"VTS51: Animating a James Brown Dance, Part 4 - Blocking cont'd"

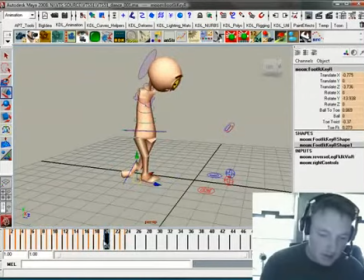1977s
again this isn't about recreating something absolutely perfectly it's It's about re-creating, capturing the sole of something and making it work.
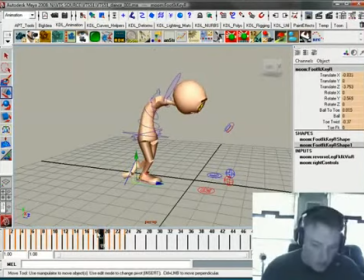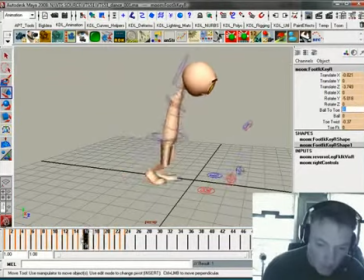I'm just cleaning up some stuff here with this foot. I don't like the way the foot is just sliding right here, so I'm
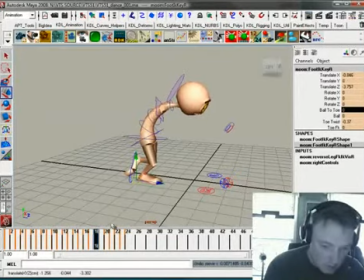trying to lock it down a little bit tighter. and
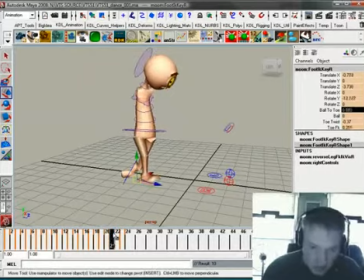2019s
kind of nudge that back, nudge that back again. And
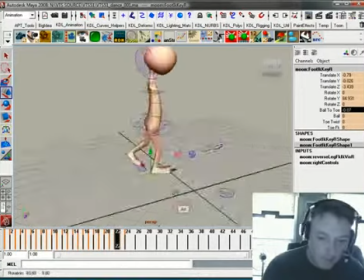what do we got right here? This looks like some leftover slop.
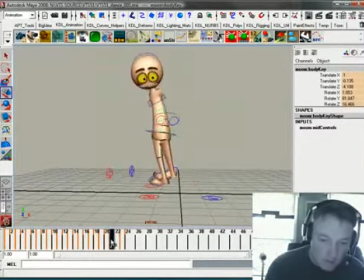All right. I'm sorry I'm not talking much. I'm just analyzing what's going on here. Sometimes you just got to run through things.
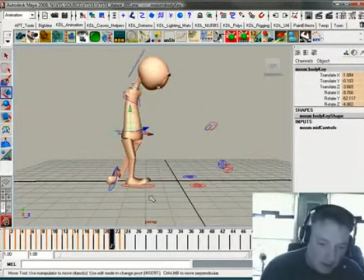2062s
And like I said many times before, when I'm doing this stuff, I'm not, I'm really, I'm doing this on the fly.
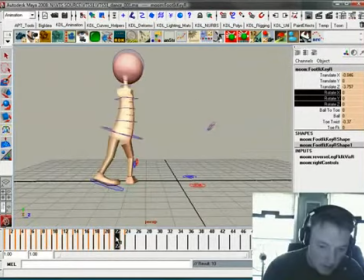2075s
Because, to me, it's one of those things where
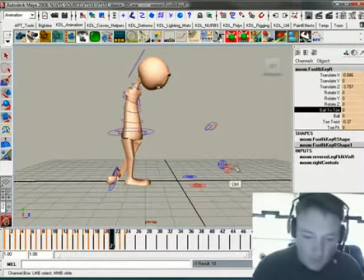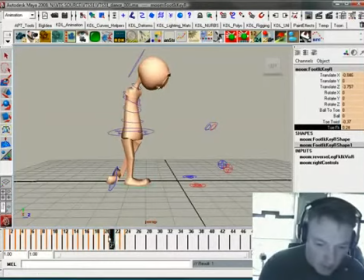2085s
you've got
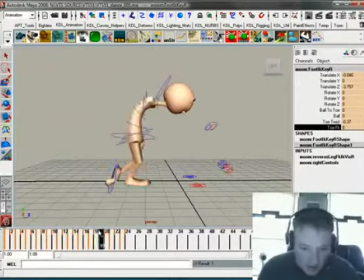2093s
to really study it, and study it as you're doing it. I mean, this is crazy stuff. So when you get a scene that's got some crazy things like this happening,
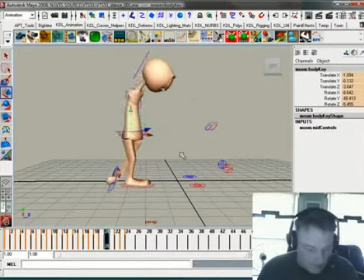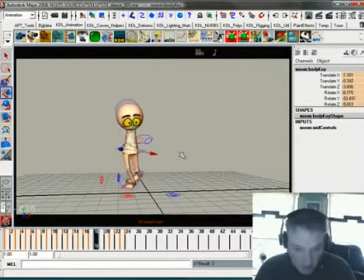2107s
you've got to really just pay attention to what you're doing. and and you're gonna do some things and you're gonna go back and kind of undo them a little bit because that's just the nature of the beast and
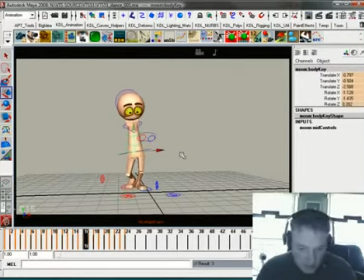2122s
start him down a little bit right there each of these down ones I'm gonna make him down just a little bit more you're starting to come up there I'm talking about the hips there as far as the down the up
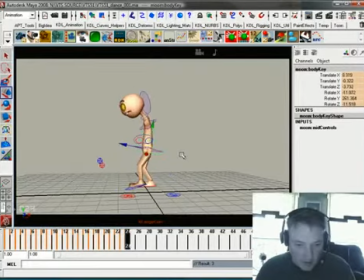2137s
starts to spin then he gets completely around and kicks it out when he kicks it out we're gonna be on a new camera angle
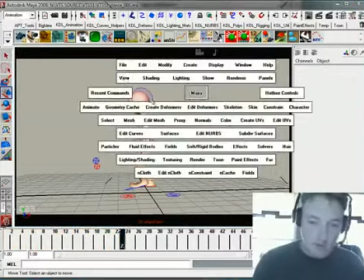2147s
so what I need to do is select my camera
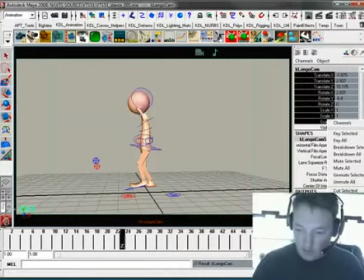2152s
I'm going to unlock it now set
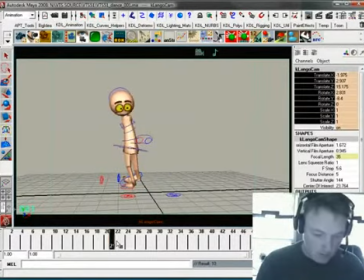2160s
a key there and now I'm gonna swing around here and try and find a new angle for him and
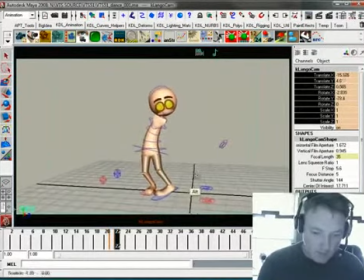2175s
try and line this up the way that it kind of makes sense. Maybe not straight on like before, but close enough. And it looks like we're just shifting that a little bit early. So I just want to catch this.
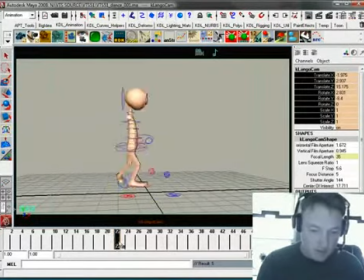2193s
The one thing that you've got to watch out for is making it feel like it's a jump cut.
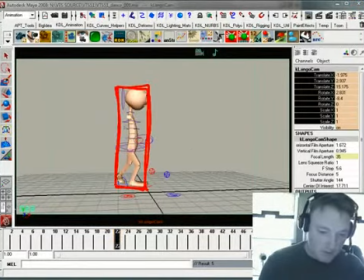2197s
And what that is, whenever he feels like he's about the same size and the same position in the screen across the cut, you've got to watch out for that stuff.
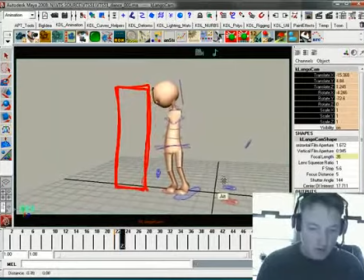2206s
So what I'm going to do is I'm going to break this up a bit. We're going to get a little bit closer on them, kind of help sell this so it feels like it's a cut and not so much of a jump.